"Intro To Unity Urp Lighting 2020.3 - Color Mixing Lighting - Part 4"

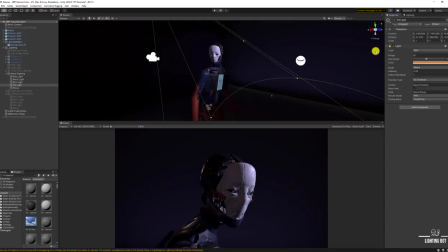So, in the context of what we are doing, that means that if you play with the values like we have been doing,
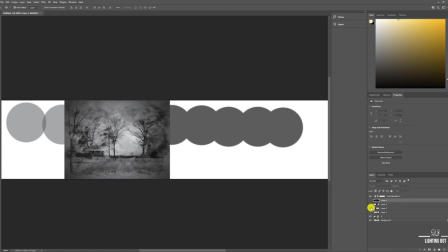and I took some images ahead of time to save and make this quite short,
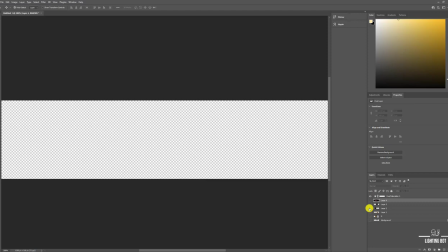you'll see that
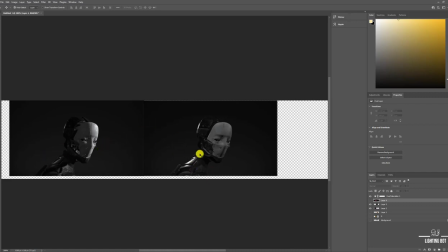if you change the color of things to be identical, you lose the shape and form. The reason this rim light is strong is because of the angle intensity. So let's try that.
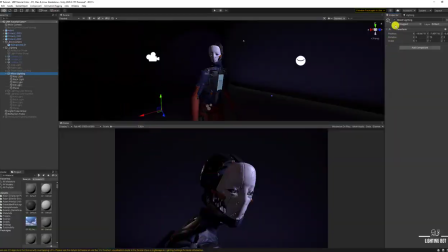Let's try that very quickly and get an idea of what it means. So essentially what it means is, which is the key thing here, right, is if I keep everything basically the same,
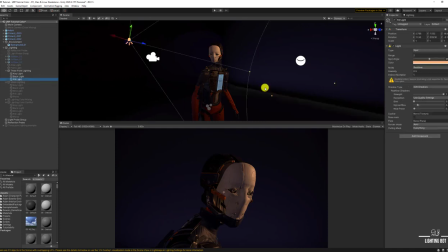So I undo what we did, and I keep everything exactly the same, which is why the mood lighting is obviously better as well. What happens is, it might look like the lighting is like, oh, it looks intriguing, it looks good,
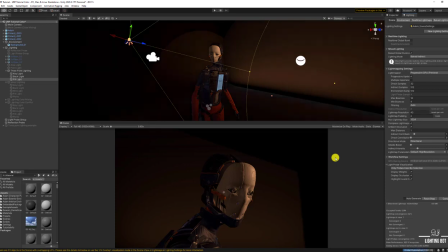but it hasn't really reached its full potential because of the fact that you're picking colors that are too close to each other in saturation and value.
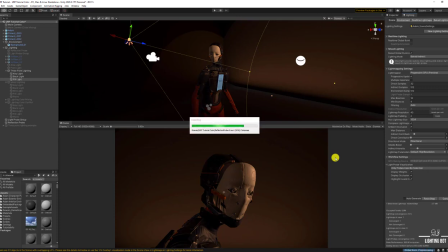Even though you might be playing with intensity, the image itself has not reached its full potential, right? It will still be somewhat flat,
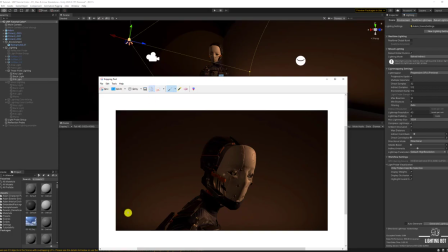right? So,
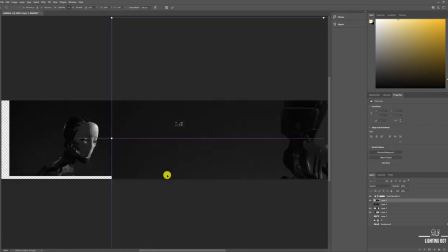see, it's not really the same, even in this context. And there we kept the values the same and everything. You can see it's still flat. It's not really as good. Here you have a little bit here. Here you have a little bit on the rim side on the left.
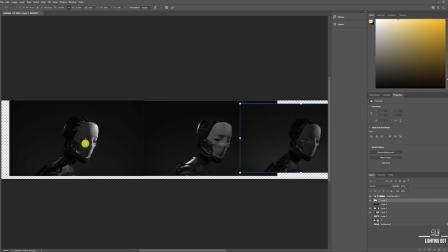Here you have a good highlight and it goes into the shape. And then you have the rim like kind of making sure you understand that's the back. And you have some light on the bottom as well. Not necessarily perfect. There's always room for improvement. You can look at top of the head as well.
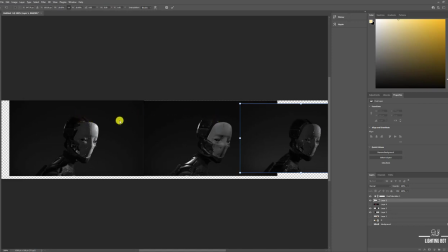This is dark. There's some light there. Dark. So there's different pros and cons, and there's definitely more things you could work with. But it's also the fact that if you light the whole face
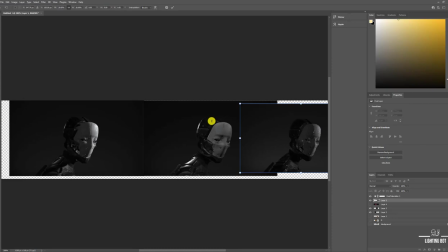using the color and intensity, you still, that's why you end up with a flat image, right?
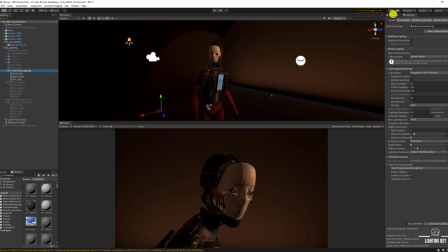Because that's what exactly you're doing. You're trying to fill in everything and you're losing the form and the contrast. Okay, now there's another thing you have to keep in mind, which is color mixing. Color mixing is basically when you mix two colors,
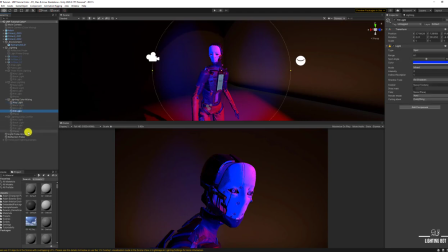such as a red and a blue, you get another color, which is purple. And that's, again, as I might have mentioned before in other videos, is because we use additive color when we use lighting.
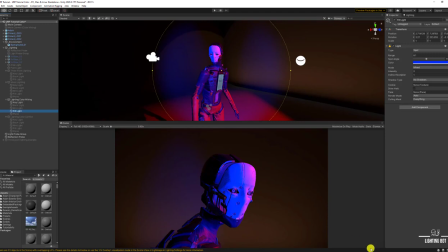So blue and red gives you purple. Now you might say, oh, that's not a problem, I'm gonna go with green.
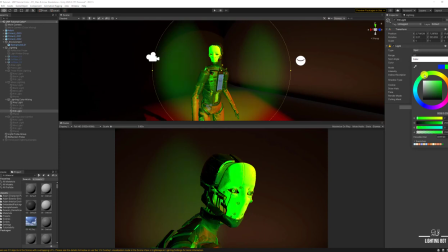Well, you're not gonna get exactly green either, because when you mix red and green, you tend to get another color. I think it's yellow. And if you go towards the orange, you know,
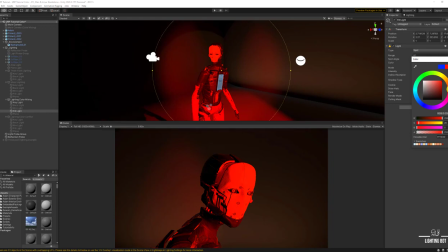and the red, you know, again, it's one color, and you lose all shape if you do that. So these are the simple things. Well, it's not simple, but I'm making it simple in this video anyway, that you need to keep in mind when you're doing these kind of things.
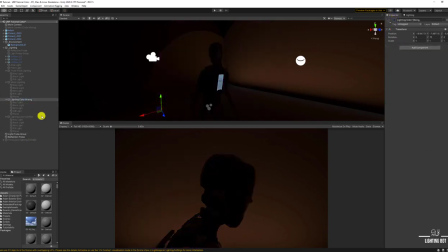The third thing I call is something I just call color conflict. And that essentially is when you have a color which is fully saturated and you are putting the light on a character.